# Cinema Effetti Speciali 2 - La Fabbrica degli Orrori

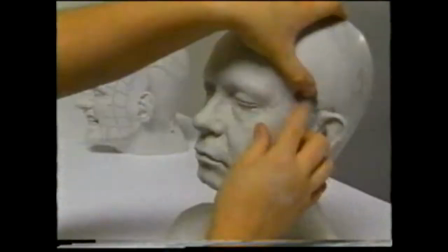4:15 A questo punto inizia il processo di creazione vero e proprio.
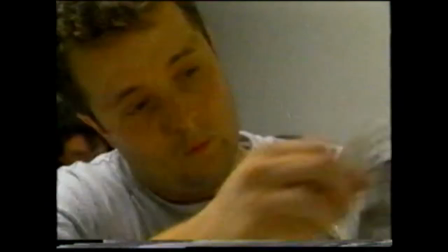4:19 Tunnicliffe usa la plastilina per modellare il cranio calvo di Pinhead e il reticolo di linee che lo ricoprono interamente e che,
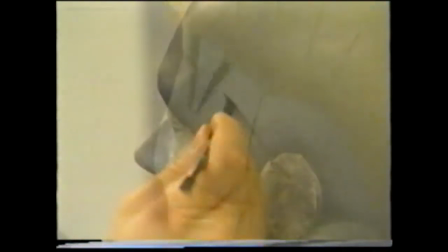4:26 tra l'altro, non era previsto dal progetto originale.
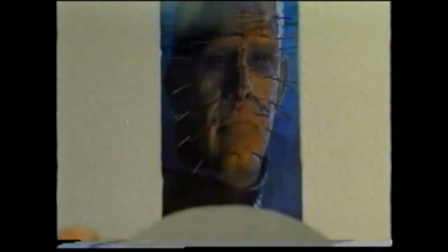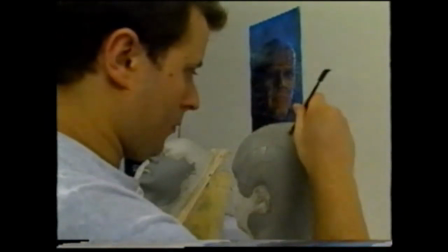4:35 Qualcuno aveva disegnato un reticolo su una testa per essere sicuro che i chiodi fossero disposti in modo regolare.
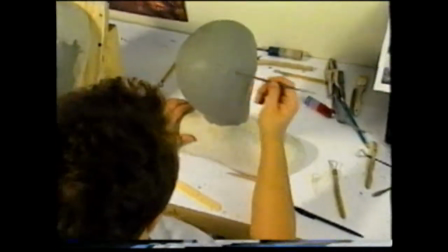4:41 Appena l'abbiamo visto, abbiamo deciso di lasciarlo.
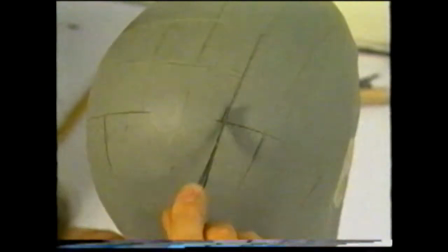4:45 Una volta completata la scultura, vengono preparate le applicazioni in gomma.
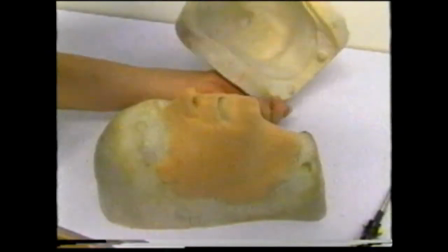4:50 Quando anche queste sono pronte, si passa all'ultima fase, la più importante.
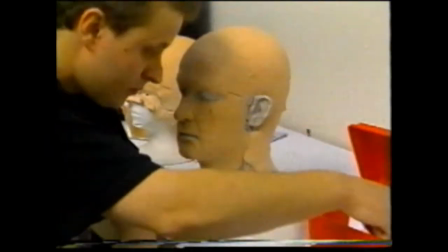4:55 Solo ora Tunnicliffe può iniziare a inserire i 138 chiodi in modo che sembrino piantati nel cranio di Pinhead,
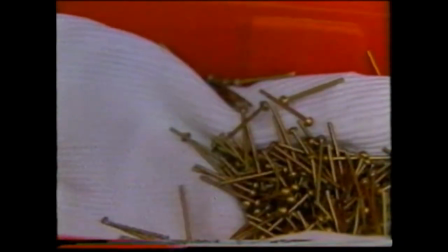5:02 I chiodi sono di plastica e vengono inseriti nelle applicazioni con una colla speciale.
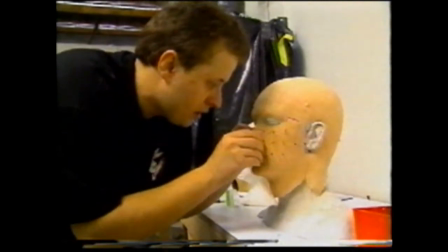5:09 Sarebbe molto più semplice piantare i chiodi direttamente nella testa di Doug, ma sembra proprio che non sia d'accordo.
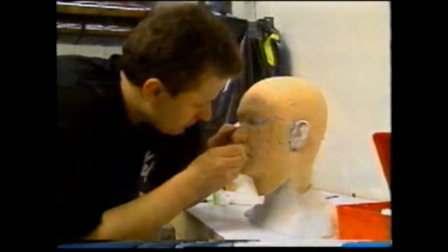5:17 È assurdo. Alla fine, il trucco è pronto per essere applicato sull'attore.
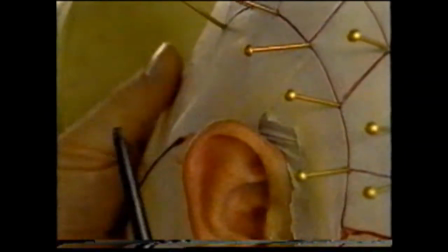5:23 Bradley ha recitato in questo ruolo già 3 volte e Tunnicliffe ha apportato leggere modifiche al trucco per ogni film. Il fatto è che anche se io sto fermo e non faccio assolutamente nulla, sembra che il costume e il trucco vogliano urlare dallo schermo.
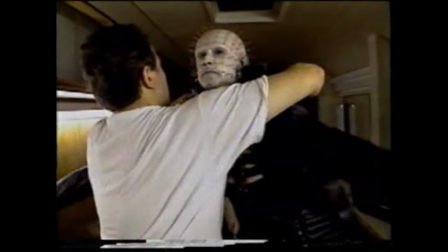5:39 Anzi, per un certo verso, meno faccio e meglio è. Perciò devo cercare di adeguarmi a questa situazione.
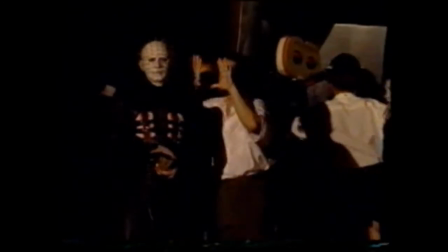5:47 Una volta truccato, Bradley porta sul set il suo volto raccapricciante.
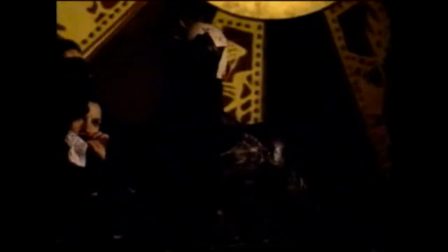5:51 Quando incominciano le riprese, Pinhead si anima e uno dei personaggi più orripilanti di Hollywood si accinge a catturare gli spettatori.
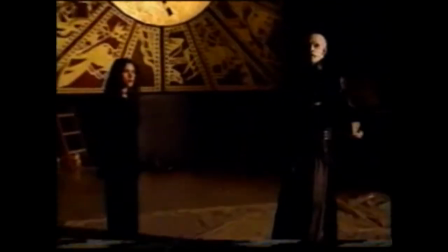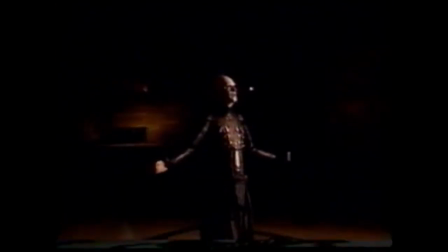6:06 Noi vediamo un uomo con dei chiodi in testa. Un'idea orrenda, ma i nostri occhi sono attirati da quell'immagine e la guardiamo.
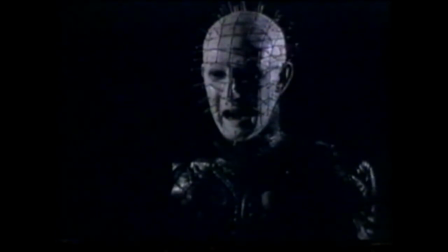6:13 Perché? Perché è qualcosa di molto regale, di molto ordinato. È un'immagine splendida e se potessimo non ce ne staccheremmo mai.
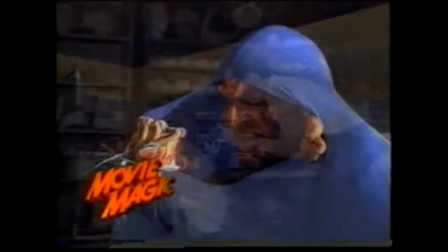6:21 Molto prima dell'epoca di Freddy Krueger e Pinhead, un giovane di nome Dick Smith rivoluzionò la tecnica degli effetti speciali nel trucco.
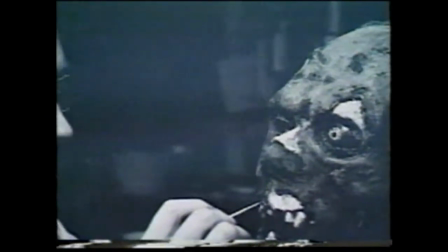6:29 La sua inventiva si è evoluta durante i 15 anni trascorsi come direttore della sezione trucco della NBC.
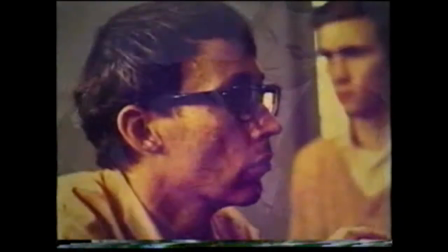6:36 Il momento più importante dei suoi primi anni di lavoro nei lungometraggi è stata la trasformazione
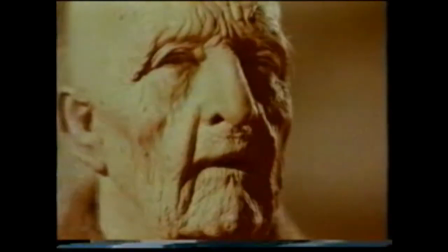6:42 di Dustin Hoffman nel vecchio Jack Crabb di 121 anni nel film Piccolo Grande Uomo.
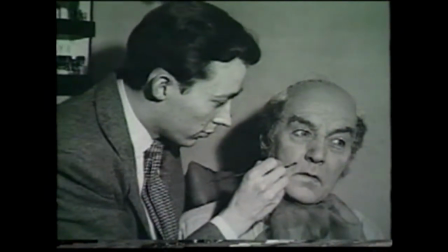6:49 Iniziai a lavorare al trucco nel 1945 per la televisione. Allora non esistevano gli effetti speciali.
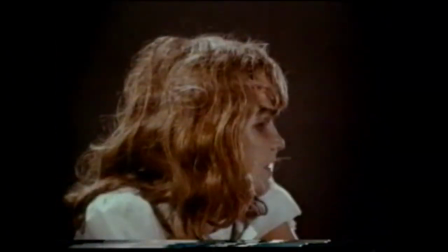6:55 Tutto è cominciato con L'Esorcista. Era il 1972 ed è stata la prima volta che mi hanno chiesto di inventare qualcosa di particolare,
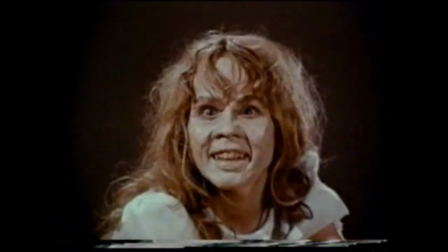7:04 qualcosa che potesse impressionare il pubblico.
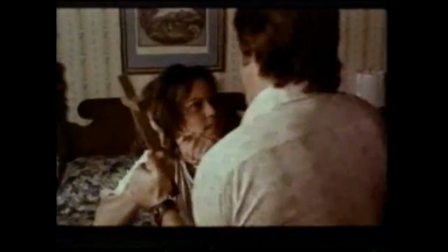7:09 L'Esorcista racconta la storia di Regan, una ragazza posseduta dal demonio, interpretata da un'attrice allora sconosciuta, Linda Blair.
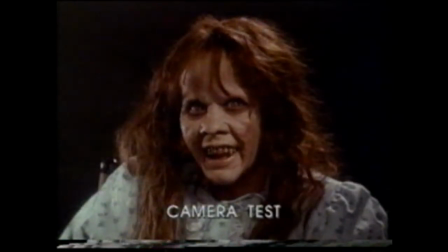7:19 La parte più difficile è stata arrivare a dare sembianze demoniache al viso di Linda Blair.
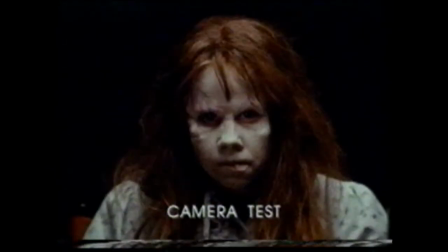7:24 Ne provai 5 o 6 tipi diversi, con applicazioni,
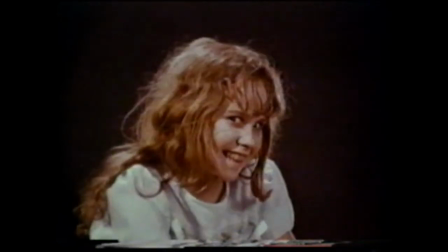7:28 semplicemente per vedere se riuscivo a farla sembrare cattiva, ma lei era una ragazzina troppo dolce e simpatica.
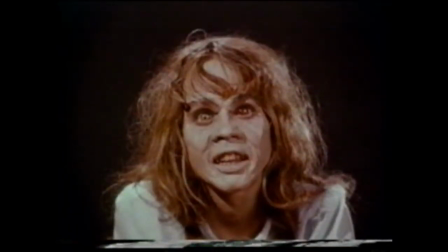7:35 I test che vediamo in queste rare immagini continuarono per settimane.
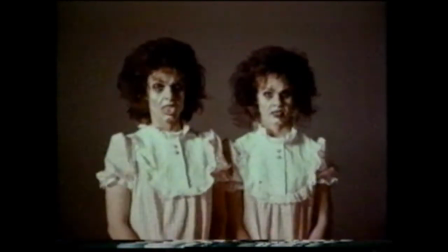7:40 Linda Blair e la sua controfigura, Eileen Deeds, sopportarono coraggiosamente oltre 5 ore al giorno di sala trucco.
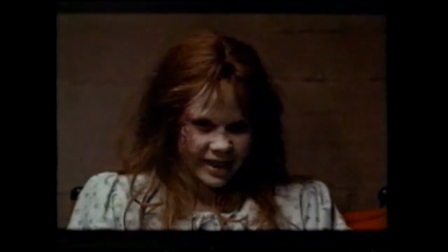7:49 Alcune soluzioni erano troppo pesanti, ma alla fine siamo arrivati a qualcosa che ci sembrava realizzabile.
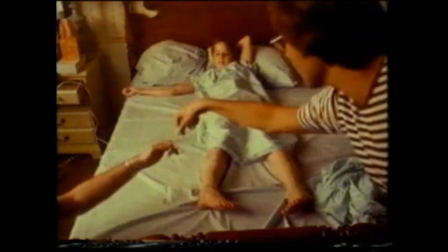7:54 Il trucco di Linda Blair era solo l'inizio del lavoro.
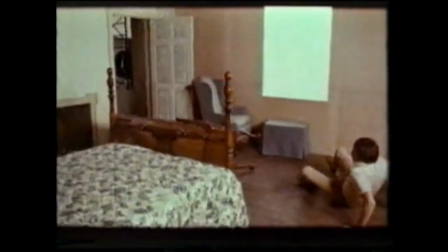7:58 Il film richiese un numero incredibile di attrezzature speciali e marchingegni meccanici per ottenere lo sguardo assente,
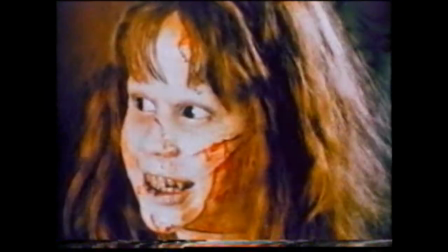8:06 la lingua serpentina e la rotazione della testa a 360 gradi.
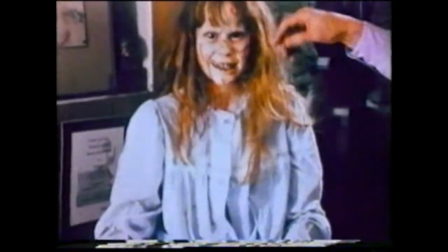8:12 Per raggiungere questo effetto, Smith progettò e costruì un manichino in grandezza naturale di Linda con la testa rotante.
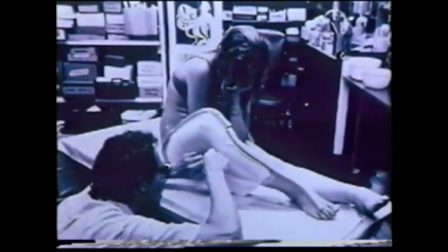8:20 Dapprima fece un modello in gomma dell'attrice.